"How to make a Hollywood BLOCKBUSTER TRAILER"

but then a crisis an Uncertainty and the climax of act number two the lead is suffering and
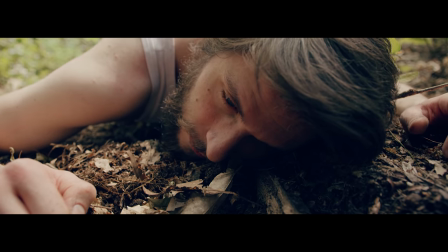8:21 losing if this act is done your audience will be left with questions How is this going to play out then right after the crisis?
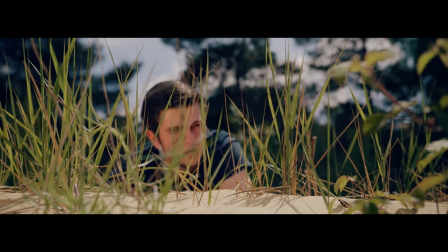8:29 No time to lose another build-up starts, but this one is going harder and faster The music does the same supporting the fast-paced shots filled
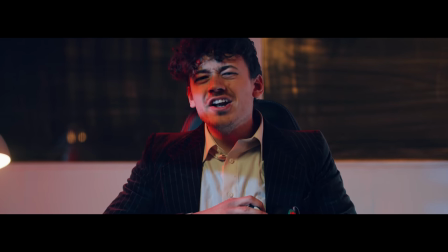8:38 with action the tension and action keeps on building and building We even get a statement from the bad guy,
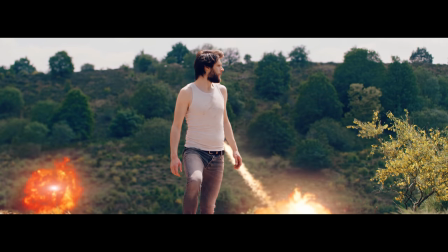8:43 but our lead actor counters it now throw in some cool VFX money shots That most of the
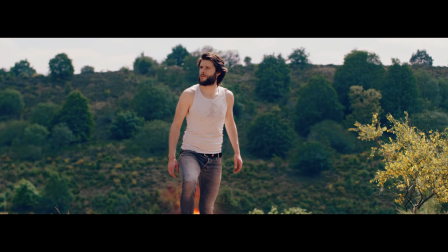8:49 time are too long and right when you are feeling the tip of the climax boom and titles
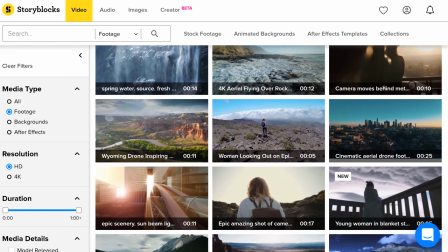8:56 Which we got from our sponsor Storyblocks video with the ever-expanding stock video library You always find
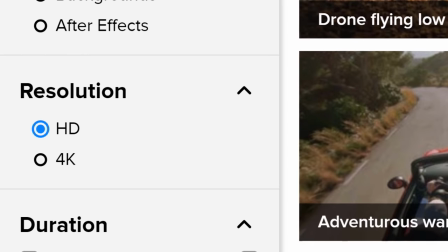9:04 something you need from full HD to 4k resolution They have it all!
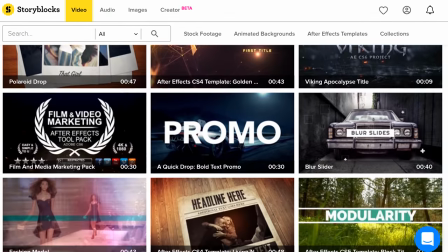9:09 With their easy to use After Effects templates you can create stunning title animations.
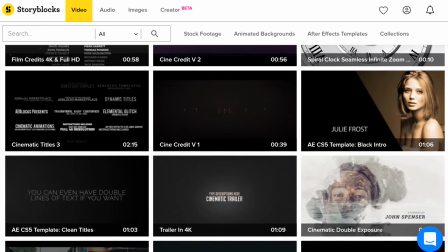9:14 Your end credits will be ready in no time and they will look super professional.
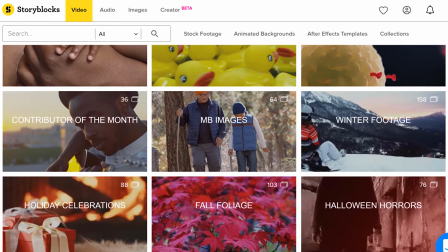9:19 Now besides great After Effects templates they also have a ton of stock footage which can be handy for your trailer.
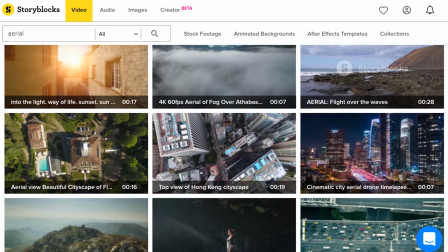9:25 Some shots you just can't make and that's where Storyblocks video comes in. You can find everything from aerial shots to muzzle flashes to lens flares.
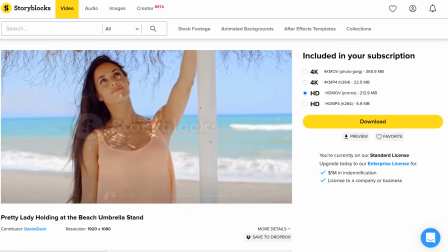9:34 And the best thing about Storyblocks video is that you only have to pay one single price per year for unlimited downloads. So why wait? Go to the first link in the description below and start downloading on Storyblocks video. Let's continue with the trailer. The climax just ended suddenly and now you created the cliffhanger. The audience is urging to see what will happen and that's the job of a trailer. Now of course, this is a general way of making a trailer. Not all trailers are done this way. But it's a main principle that you can use now besides storytelling You can also take your trailer to the next level with your visual storytelling with this I mean the shots that you use for example in the beginning There is nothing bad going on and the lead is still in control This you
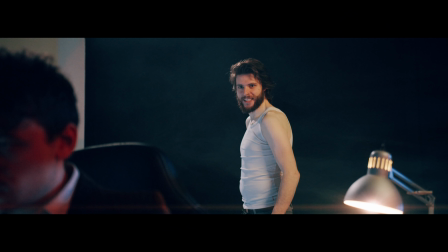10:21 can show to the audience by picturing the lead standing tall here in this shot You can see our lead standing in the light using control,
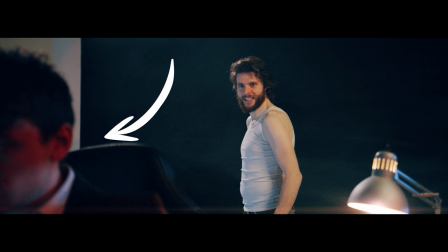10:28 but the bad guy is looking ominous He's lingering in the shot ready to make his move and this is a great example of visual storytelling Another example is
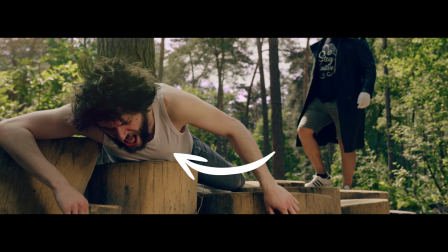10:39 the shot in the end where the lead is losing the fight The bad henchman is winning and he is towering above our lead This tells us that the lead character is losing in the next close-up.
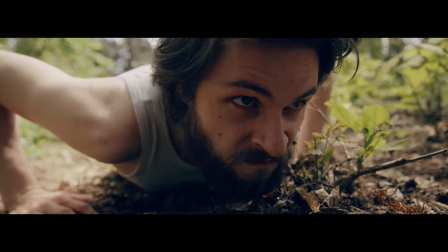10:50 You can see him laying on the floor He lost but then we reframe and our actor stands up. He is gaining control again He is ready to fight and win so you can see that visual storytelling is also a very important aspect of a trailer The shots you pick need to add something to the story, but also tell a story on their own You need to pull the audience in keep them hooked and wanting to see more now.
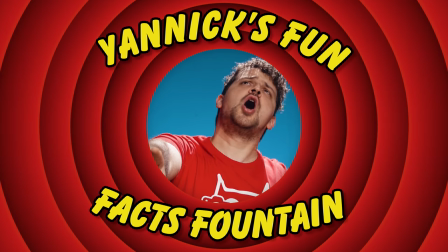11:14 It's time for a Janik fun fact found Do you know when the very first trailer was made? That's right in 1913.
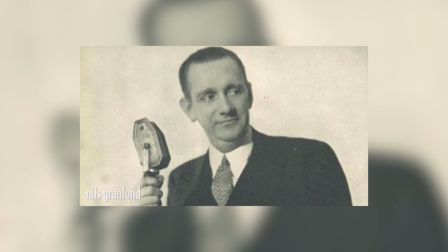11:26 Back then Niels Granlund was an advertising manager in New York City and he decided to make a promotional film for a Broadway play. He then screened his ad in the movie theater and the idea of showing ads and trailers between films came to be. Thank you for the toilet breaks Niels. Anyways, that was it for today guys. Thank you so much for watching. I hope you learned something new. Thank you Storyblocks video for the support. And like always, stay creative.